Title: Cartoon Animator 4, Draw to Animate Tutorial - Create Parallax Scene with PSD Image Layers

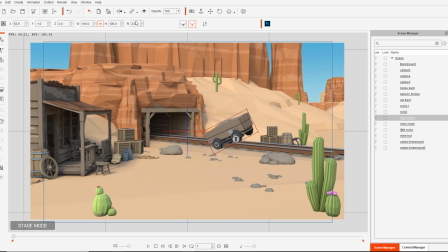And if I want to retain the original rotation value, I can just enter zero up here on rotate and i forgot the initial position it was at but probably something like that okay and uh there you go so that's how you can really just you know simply manipulate manipulate the objects in cartoon
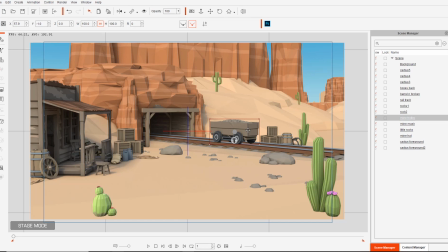animator uh what we're going to talk about now is layering the objects we're going to kind of simulate depth in our scene by bringing certain objects to the forefront of our z-axis so there's an easy way to do this um in the regular stage mode uh you'll see a little icon at
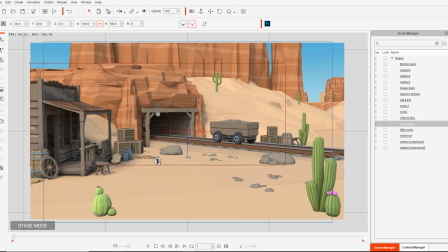the bottom of every selection box, you'll see a little kind of icon. It looks like two arrows here that I'm mousing over right now.
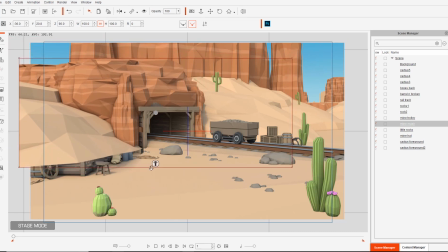If you click and drag that back and forth, that's going to move items back and forth along the Z axis. Okay. And if I want to take it back to the regular value, we can just, you know, control Z and do that.
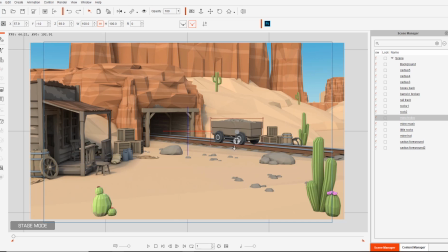Okay. You can see here, we can do that same thing. The Z value will change up here. Just keep that in mind. and bring it way up here and uh we probably don't want to do that so let's take it back to zero okay and press enter now
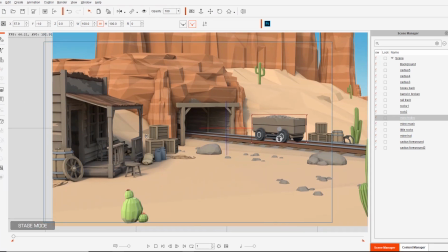notice that if i go back and forth with my camera here throughout my scene zoom in a little bit more here um
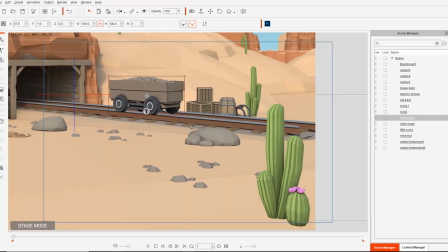we're not going to have much of a feeling of depth it kind of looks a little bit flat you know despite certain items being in the foreground there's no
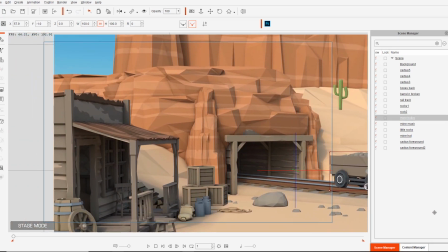uh parallax effect which is sort of a simulation of depth in a two-dimensional scene where certain items will be closer to the scene
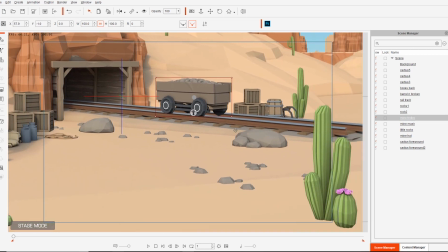and others will be further away. Everything seems to move through the camera at the same speed.
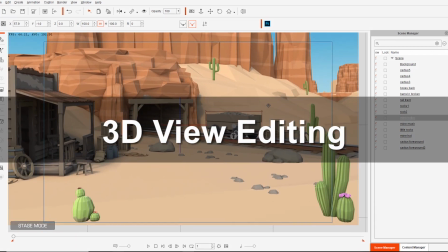Okay, so what we're going to do to fix that is we're going to add some depth to our scene by moving certain items forward and certain items backward.
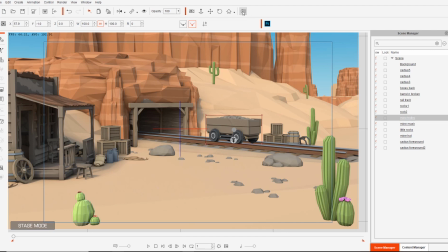Now, the best way to do that is to go up here and use your 3D view.
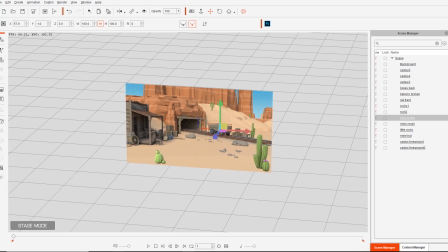Okay, so once we click on 3D view, we have the option to hold the Alt key and left click and drag to pan back and forth just like this
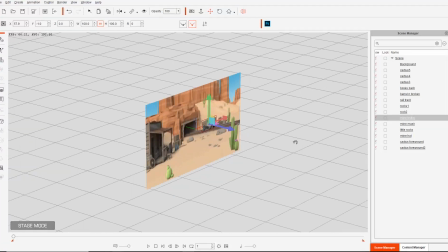and right click and drag. to rotate around our scene like this we can orbit our uh our view and what we can do from here is let's take about a 45 degree angle so we can kind of see things from from this direction here and i'm going to move items that i want to be more to the forefront closer to my camera i'm going to move those forward on the z-axis simply by selecting them like cactus foreground right here and i'll move it like way up over here all right maybe move it a bit closer to the middle of the scene there And we'll take this little cactus and move it up as well. Okay. I also want this mine hut to be further up So let's click and drag that you know somewhere up here and
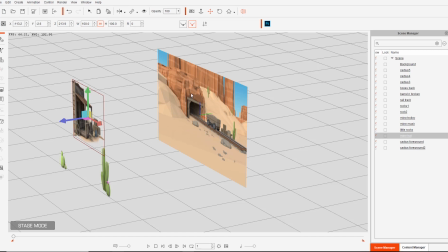We'll take the let's see You rocks we can bring those a bit forward as well just like this Okay, these two big old rocks Bring those forward at different positions and our smaller Miscellaneous rocks here.